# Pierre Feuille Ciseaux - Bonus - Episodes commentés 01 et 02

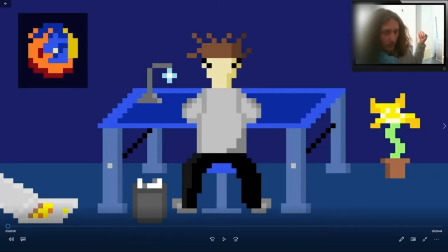Eh bien du coup, bienvenue pour cet épisode commenté. Donc l'idée c'est que je vais vous parler un petit peu de ma série, et je vais vous dire des anecdotes de tournage, des choses qui étaient pensées, comment ça a été filmé au final. C'est pas grave.
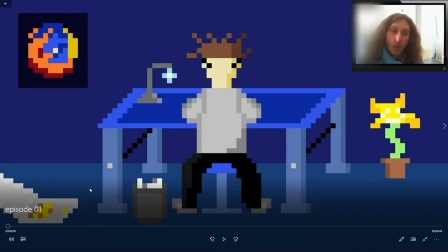Et donc si vous n'avez pas vu ma série, vous serez peut-être un tout petit peu perdus, mais c'est pas grave, ça vous permettra aussi de la découvrir pour ceux qui la connaissent pas. Donc, on commence tout de suite. ça c'est un petit clin d'oeil à flowy donc là c'est le symbole de mozilla j'ai pensé au cliché du geek qui mange de la pizza petit
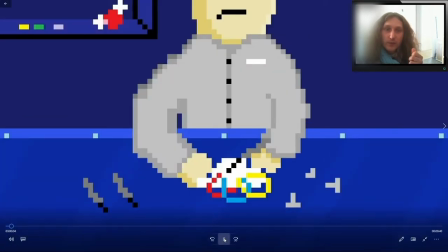détail il est pas là il est sur ce dessin petit détail que j'adore c'est que là la boule si je la
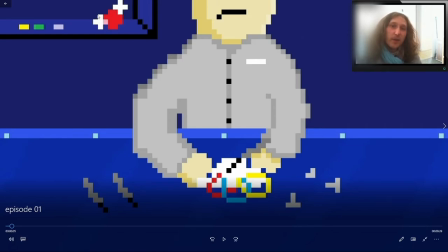mettais totalement rouge on aurait dit que la boule ici elle était cassée et là pareil si c'était totalement blanc celle là on aurait dit qu'elle était cassée donc j'ai opté pour du rose et ça marche super bien on voit bien la petite molécule d'oxygène donc là il est en train de réparer un de fabriquer un casque objet qui évidemment très important pour la série Seb parce que c'est
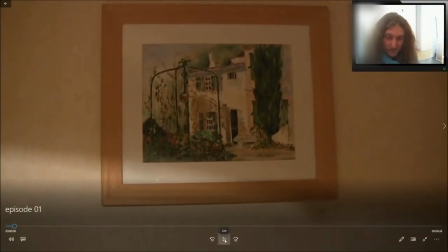Seb parce que j'avais que très peu de place pour écrire un nom donc voilà trois lettres fallait que ce soit quelque chose j'aime beaucoup ce tableau alors faut savoir que les
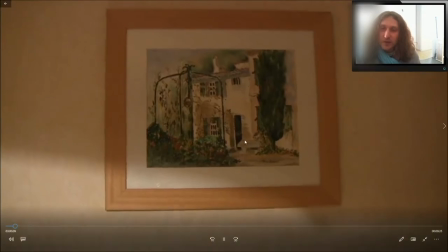trois objets que j'ai filmé à la suite là ils sont totalement au pif mais ce tableau il fait penser à l'extérieur qui a un
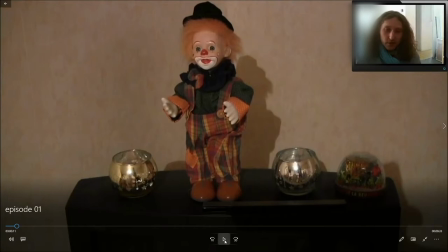clin d'oeil un petit peu à la fin du film c'est pas voulu hein c'est un hasard mais pareil ça pour un clown ça fait penser au joker et du coup un petit peu au personnage de Gamma quand on y réfléchit parce que c'est vrai qu'il est assez il peut y faire penser par
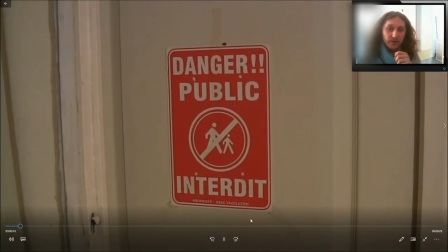certains aspects mais comme je l'ai dit j'ai filmé des objets totalement au pif ce que je voulais pour le début
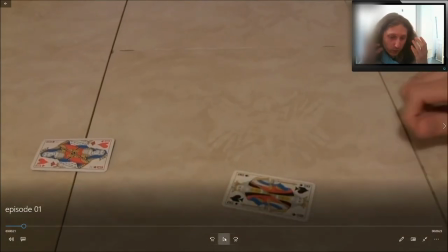de la série c'était pas tant ce qui est un visuel qu'une introduction à l'oreille je voulais que ce
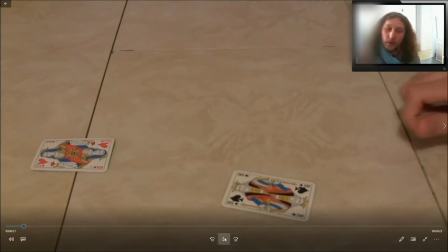soit le premier élément qui soit important du film ce soit auditif pour changer un peu et effectivement on entend deux personnes qui jouent aux cartes ça ramer le ton, on commence à visualiser quelque chose.
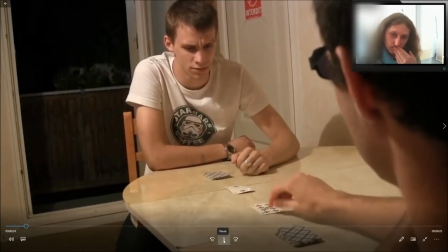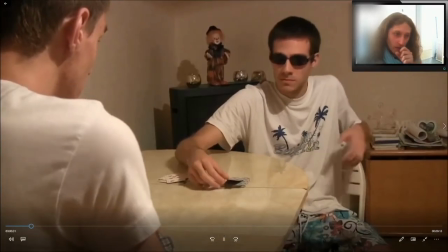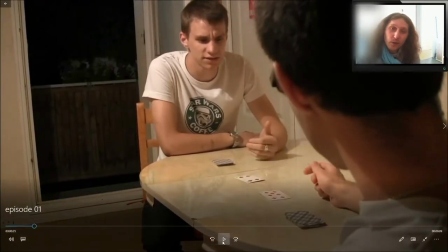J'aime bien parce que là on voit clairement qu'on démarre au milieu d'une conversation et c'est ça qui me plaît.
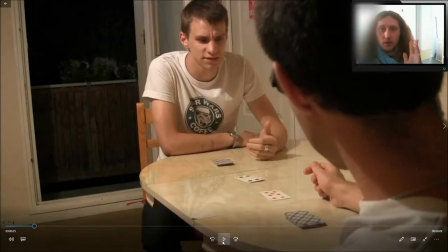Dans toute cette série c'est un peu une tranche de vie, on arrive, on est spectateur mais on démarre pas au début d'une histoire ni...
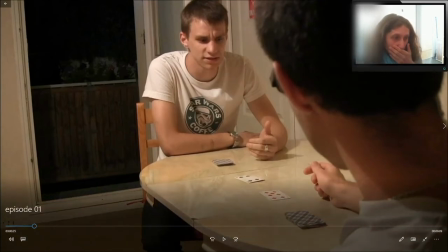Non, c'est ça, on ne démarre pas au début d'une histoire, on démarre vraiment au milieu et du coup on est pris dans le courant en fait.
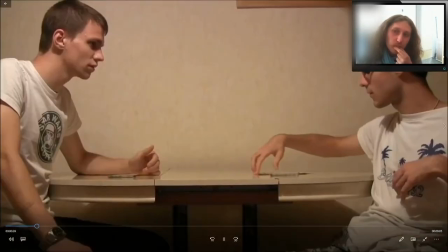Ça te fait ça ? Bah à peu près, ouais, ça fait depuis le samedi dernier, là que je sais pas,
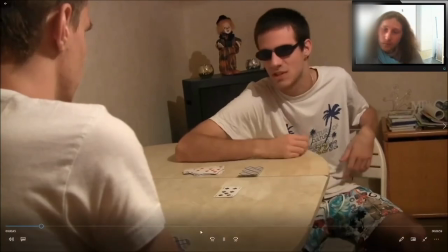j'ai un mal de crâne pas possible, je sais même plus qui j'étais, ni où j'étais,
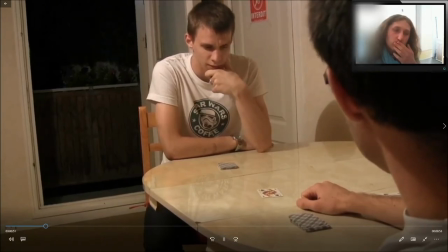ni à quelle époque, le blackout complet quoi. Et tu as pensé avoir un docteur ?
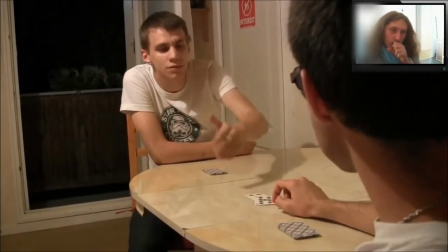Pour le pouvoir ou le mal de crâne ? pour pouvoir l'idée en
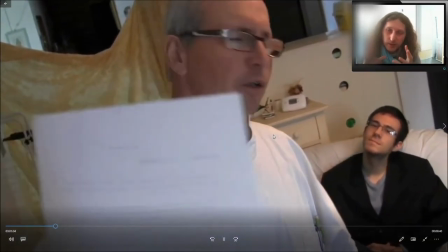fait au début c'était d'introduire un maximum le personnage de gamme a été papa tant sont pas de personnages que son pouvoir en fait
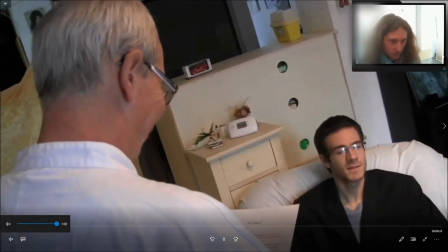enfin ça me déconcentre quand ils sont en même temps j'ai du mal à
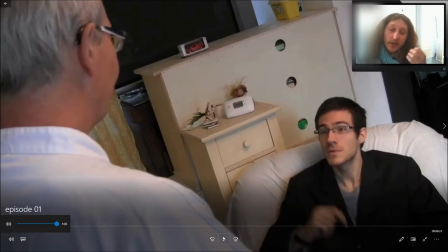vous parler en même temps que j'ai du son voilà il fallait qu'on comprenne à l'écuyer le plus de détails possibles
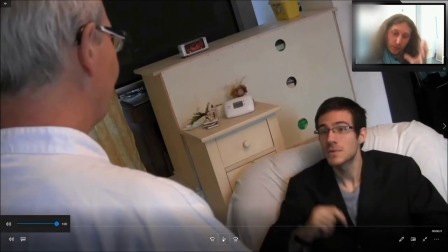sur son pouvoir pour parce que je trouvais que c'était intéressant de commencer par ça pour avoir toutes les clés pour comprendre la suite
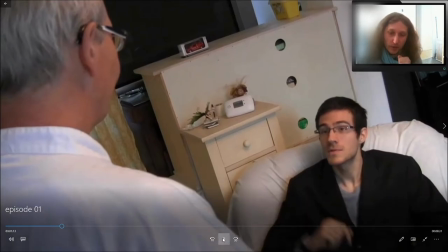au moins vis-à-vis de l'aspect de ce personnage Ah oui,
aussi et je suis amnésique aussi Merci
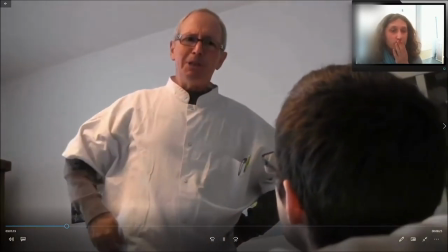Mais ça explique tout
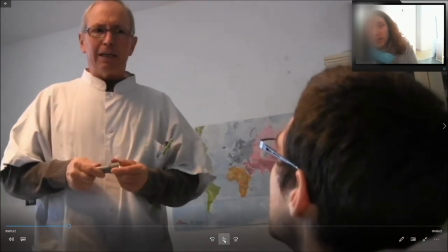Bon, là c'est pas très original, c'est vrai, je dois la reconnaître j'avais pas trop d'idées, j'ai commencé par une amnésie c'est un peu rodé jusqu'à l'os ce prétexte mais bon,
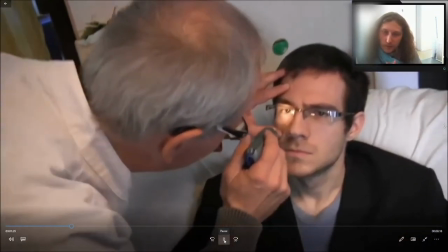il fallait bien commencer quelque part et ça m'a permis en fait d'instaurer
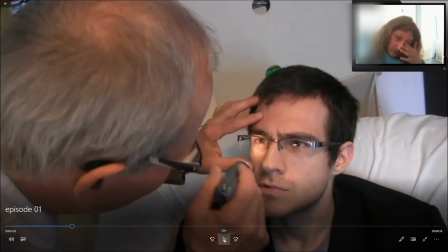plus facilement le twist qu'il y a vers l'épisode 6 je sais plus combien parce que j'ai pas raisonné en terme d'épisode mais voilà ça permet de
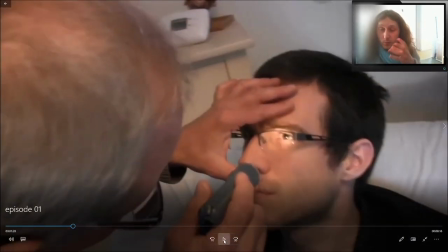placer ce twist qui donne vraiment l'impression qu'on est plongé pendant une histoire qui existe parce que c'est vraiment le cas en fait on
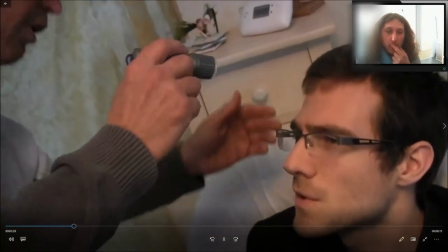est en plein milieu d'une histoire pas à son début vite fait peut-être en fait c'est comme si ma tête avait effacé tous les événements
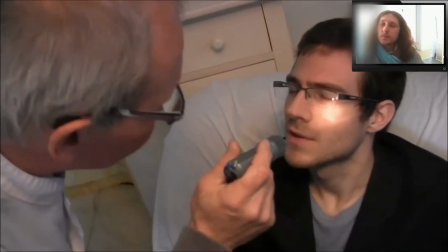du mois dernier.